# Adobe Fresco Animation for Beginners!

Adobe Fresco has a lot of unique motion tools that makes it really easy to create fun looping animations, like this little guy.
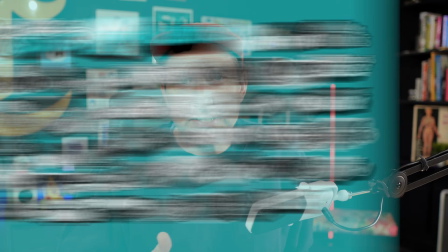(0:07)
In this video, I'm going to show you how to make this one step by step so that you can make your own fun little looping animations.
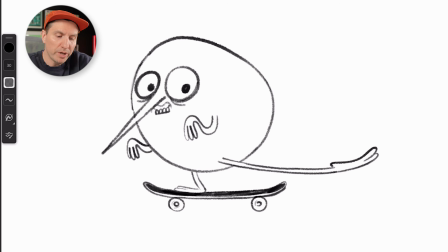(0:13)
It's a lot easier than you might think. I doodled this little weird skateboarding monster. I thought he would be fun to animate. I especially like this exaggerated leg that's just pushing, and I thought it would be fun to just have that on a constant loop. I know I'm going to put a background in here, but I don't know exactly what I want to do for that yet, but that doesn't matter. One of the great things about animating in Adobe Fresco is that you can just sort of go
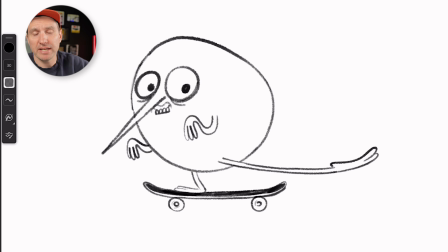(0:36)
at it one step at a time because each layer can have its own timeline. So I can just worry about this and then decide to add in stuff after the fact and just keep going without having a plan. And for me, not having a plan is a great thing.
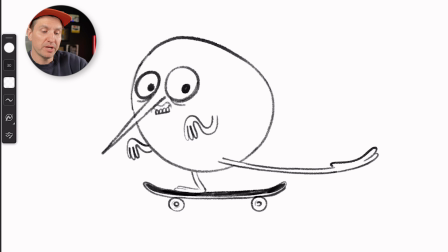(0:54)
Because each layer can have its own timeline, what I'm going to do is separate the things based on what's going to be moving. So I think I want the body to stay still and just have that leg move and then maybe the eyes. I think that makes it funnier that it's not moving that much. But I do want it to just have that kind of energy, a little bit of wiggle to it.
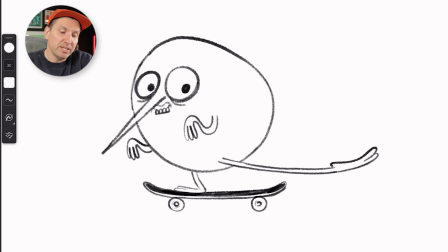(1:15)
It's referred to as a line boil. So what I'm going to do is draw the body on its own and just draw it 3 times so that I can get that constant loop of motion. So we'll just loop that on the sequence, and then we can worry about the leg after the fact.
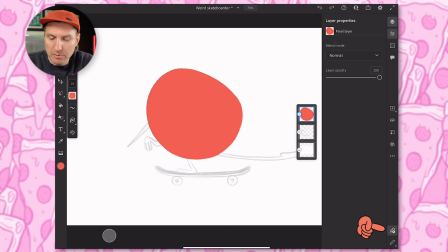(1:33)
So I'm going to come down here to the bottom right corner, click on the motion tools, and then you'll see this little timeline pop up.
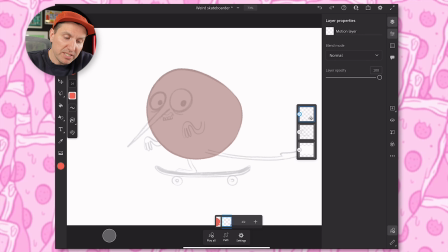(1:40)
I'm just going to hit plus, and then you'll see that our original frame is grayed out so that we can see where it is, and that way I can use it as a guide to trace over to make my next one.
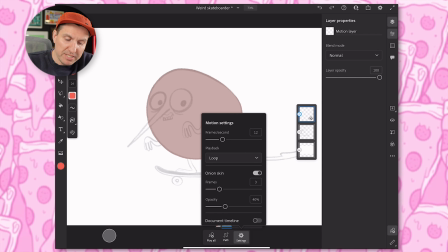(1:52)
And if you don't see that, you'll just go into your settings and make sure onion skin is turned on. Onion skin is the ability to see previous and next frames. So I'm just gonna trace this over.
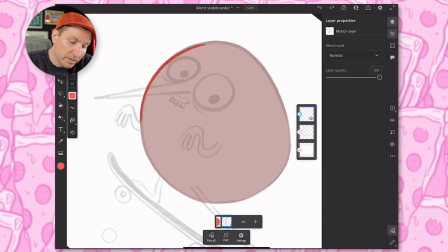(2:02)
I'm not trying to make it different. I'm just tracing it as close as I can without being psychotic.
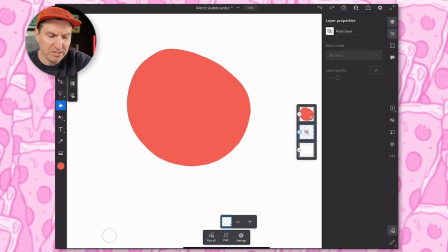(2:08)
And at this point, I'm gonna turn off my sketch layer so that I can just see this overall shape.
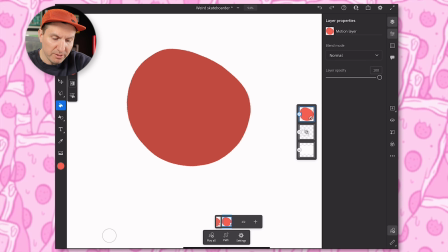(2:13)
Then I'll come back to this one. And then I will do one more frame.
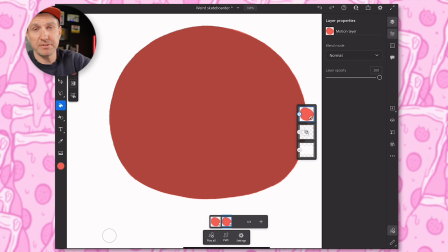(2:18)
So we have 3. All right, so I drew all the shapes first just because it was all in red and I thought it would be easier.
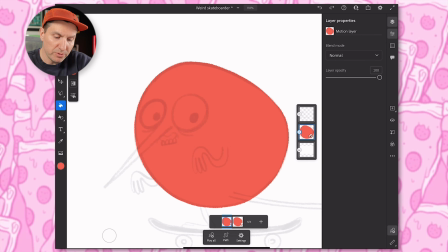(2:24)
And now I will come back to my body layer and then draw in these features.
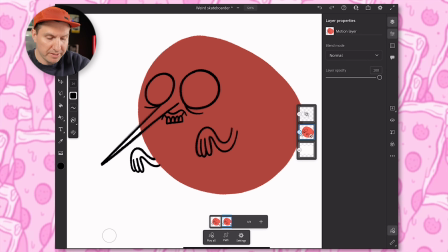(2:32)
All right, so now we can check this out again and see if our lines were too crazy.
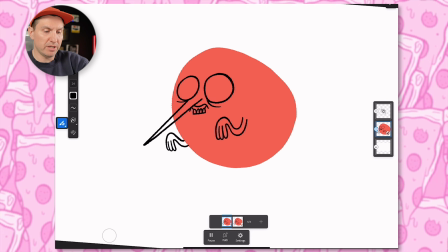(2:37)
I think they're just crazy enough. I think this
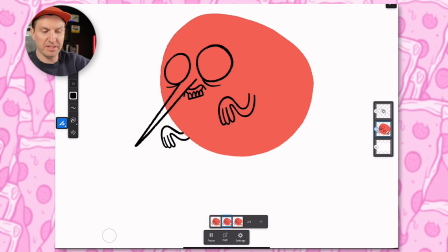(2:43)
line on the nose may be a little much, but I think because it's such a long feature, I think it's kind of funny.
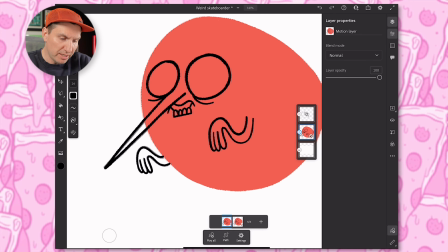(2:50)
I'm okay with that amount of jiggle. So now I'm just gonna go ahead and color in the arm, the rest of this nose, the eyes, the teethuses.
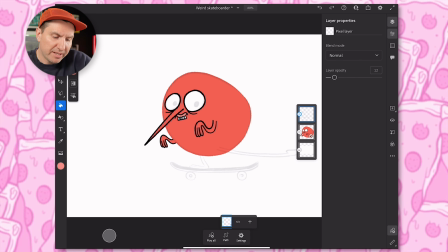(2:58)
Actually, I'm thinking that it would make sense to have this back leg that's standing on the skateboard and the board of the skateboard, not the wheels, all in the same layer, just to keep things simple. So I'm just gonna go in and draw in that leg and the skateboard deck.
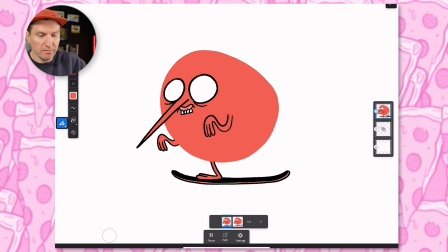(3:15)
All right, so I finished up that sequence, got the body, got the skateboard deck, and instead of doing that outside pushing leg, I'm gonna give us a little bit of an easy win and show you how to do something super simple, and that is animating these spinning wheels.
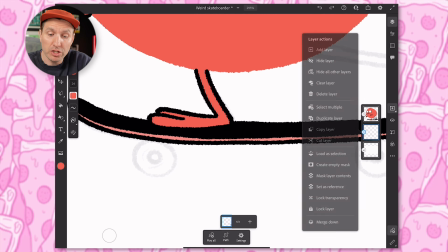(3:30)
So I'm gonna turn my sketch back on so I can see my wheels, and then I'm gonna make a new layer, and on this layer, I'm gonna draw the wheel.
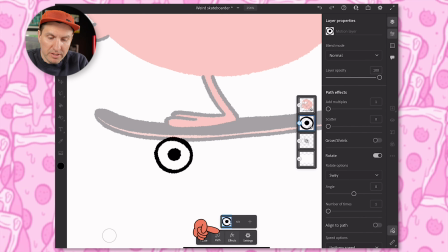(3:40)
Now all we need to do is go to Path, and then you'll see these effects pop up on the right side. I'm gonna go to where it says sway and choose a spin. And this wheel is just gonna start spinning around. So we can control how fast it spins by adjusting the frames.
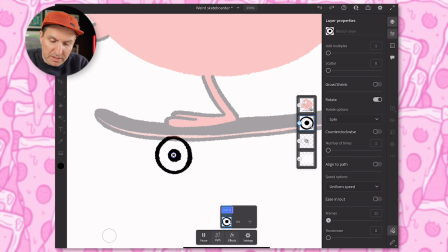(4:00)
So we could bring this down, let's say, bring it down to 12. That's going pretty quickly.